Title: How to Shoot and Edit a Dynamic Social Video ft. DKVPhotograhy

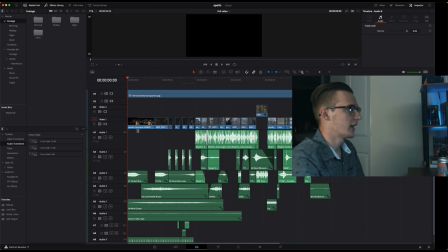(5:50)
Now we're in the edit. Here in the beginning, we have this amazing stock footage thanks to Pexels.com. Not sponsored, kind of wanna be, but I'm not. That kind of brings us into the space, right? Brings us into New York specifically. After that, we have these beautiful Brahms too.
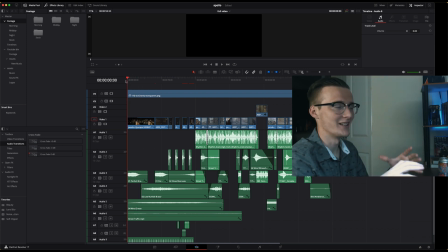(6:08)
These beautiful Brahms bringing us in. They really, really hit, and it makes this thing feel so much bigger than it actually is, right? We have a heartbeat that comes in when we're flashing up little things like turning the key. You see the icons come up, you hear the little, and it just works so well.
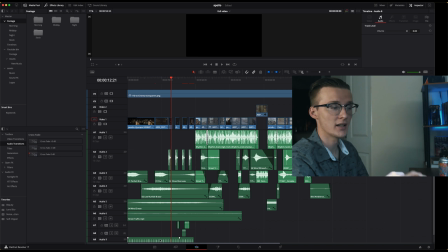(6:27)
And then throughout all this, we have this ticking noise. So we're gonna go through, we're gonna listen to it real quick. We're gonna watch it, we're gonna see what this looks like, and then we'll kind of make, we'll continue our judgment here.
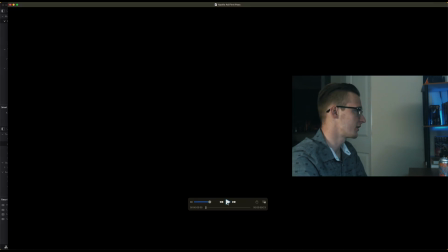(6:38)
Let's see what this looks like.
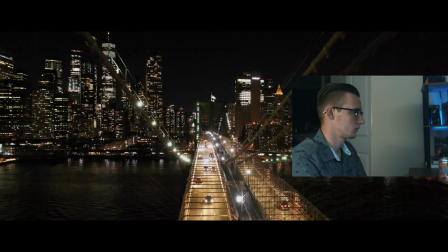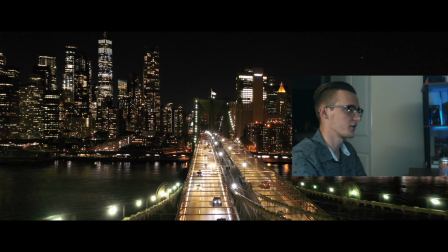(6:45)
Sounds so good.
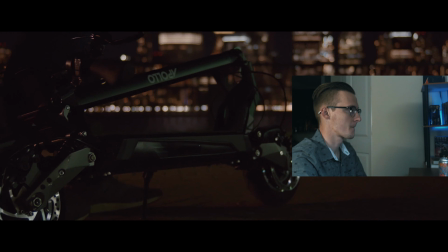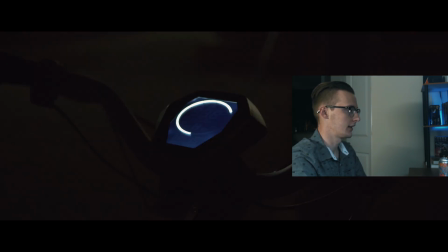(6:54)
Key turning.
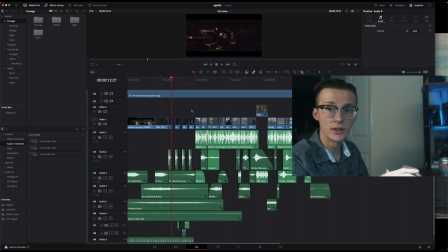(7:00)
Okay. So now we're at the drop, right? In the outline, we said this is where we wanted the rest of the video to kick in really, really hard. So what we did was we brought in our drums right away. We really just added a little bit of street traffic, but that's all this shot needed.
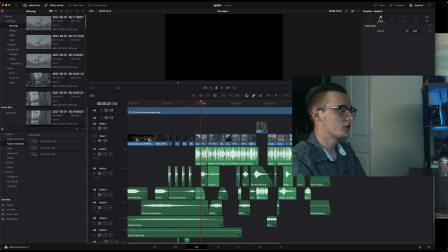(7:14)
You didn't need to go overboard with it. After that, we went to one of our shots, one of the first shots we did in the morning.
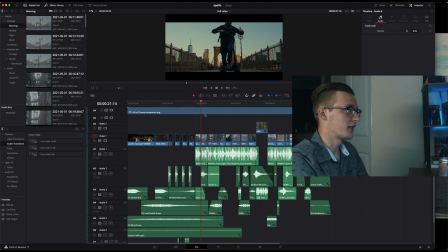(7:21)
We got up really early, got over for sunrise. We got these beautiful colors coming across the Timbo Bridge. The sky in the background, it was perfect. And we added just this little bit of a electric scooter noise as he drives by.
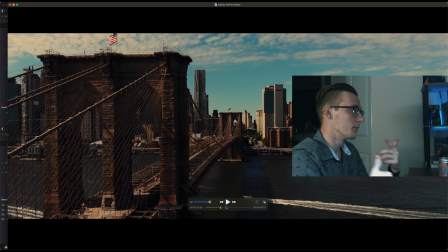(7:35)
You hear this, and it kind of gets you into the mood of the video and what we're gonna see.
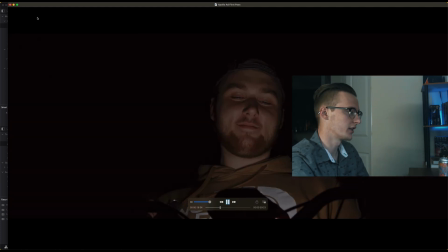(7:41)
Let's watch and we'll see what we feel like. Back it up just a little bit.
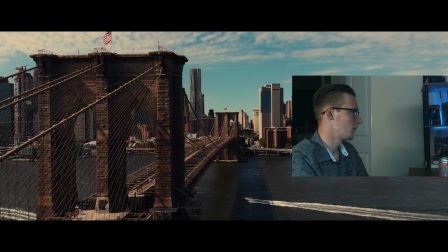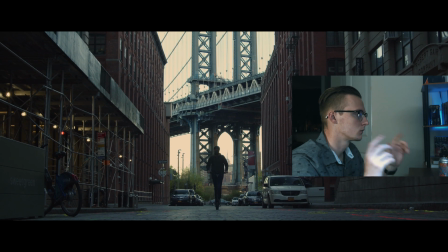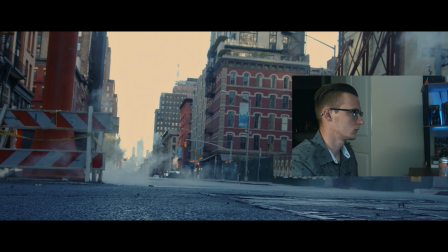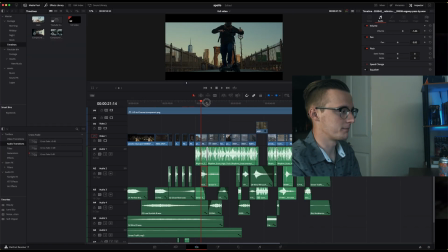(8:05)
Stop it right there. A couple really cool things that I tried to sneak in here, and we'll see if you guys notice them. As we are kind of going through this, I added a lot of street traffic, a lot of little mini things that you might not be able to hear to kind of build out the scenes,
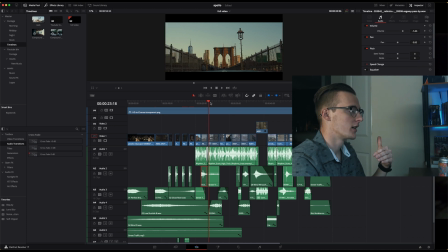(8:21)
right? When we're driving down the infamous Dumbo shot, or riding down and giving that shot a little bit of movement coming through, I added a little bit of street traffic,
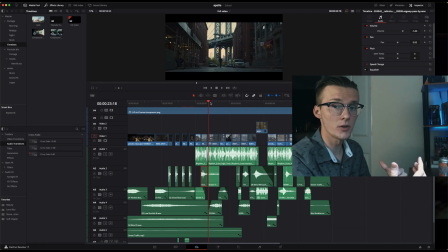(8:32)
and then instead of having an electric scooter noise, I have a really toned down hybrid car noise. That gives this scooter a little bit more oomph as he's driving through the street.
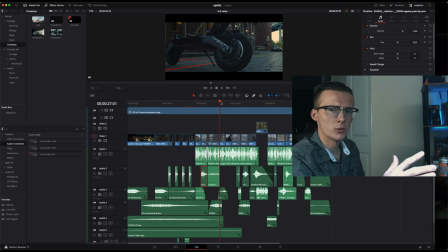(8:44)
Another cool and interesting thing I added in here that I don't know how many people will notice was I added this really interesting phantom sound. So this is a scooter that they're releasing. So I added these little ghost noises throughout, really subtle, and I just wanted to kind of feel that a little bit.
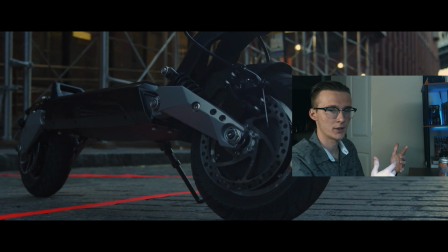(9:01)
This is what that sounds like. So if you heard that, that's what that was.
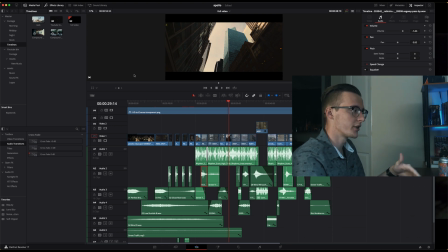(9:07)
If you're wondering what it was, that's what it was. Of course, we see a close-up of the scooter as Dion walks into frame, kicks the kickstand up, and takes off. We wanted to highlight some of the functionality of the scooter. In the beginning, you see him unlatch the handlebars that come up.
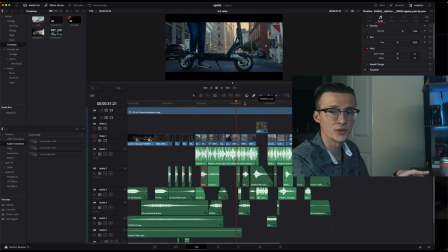(9:23)
We see him drive through smoke, because what is a sports car commercial or a sports scooter commercial without someone driving through a bunch of smoke? We thought that looked really cool. It was kind of something that we had talked about but didn't plan out too much, because we didn't know where we were going to get a bunch of smoke or what was going to be happening. So we kind of just played it by ear. When we got on location, we saw a couple cool smokestacks, so we played it really well. The next part was one of my favorite parts, so I'm going to back it up. We're going to watch it again, and we'll see what happens.
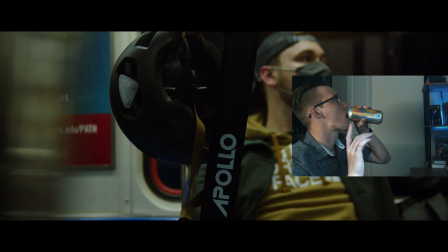(9:55) And clear of the closing doors, please.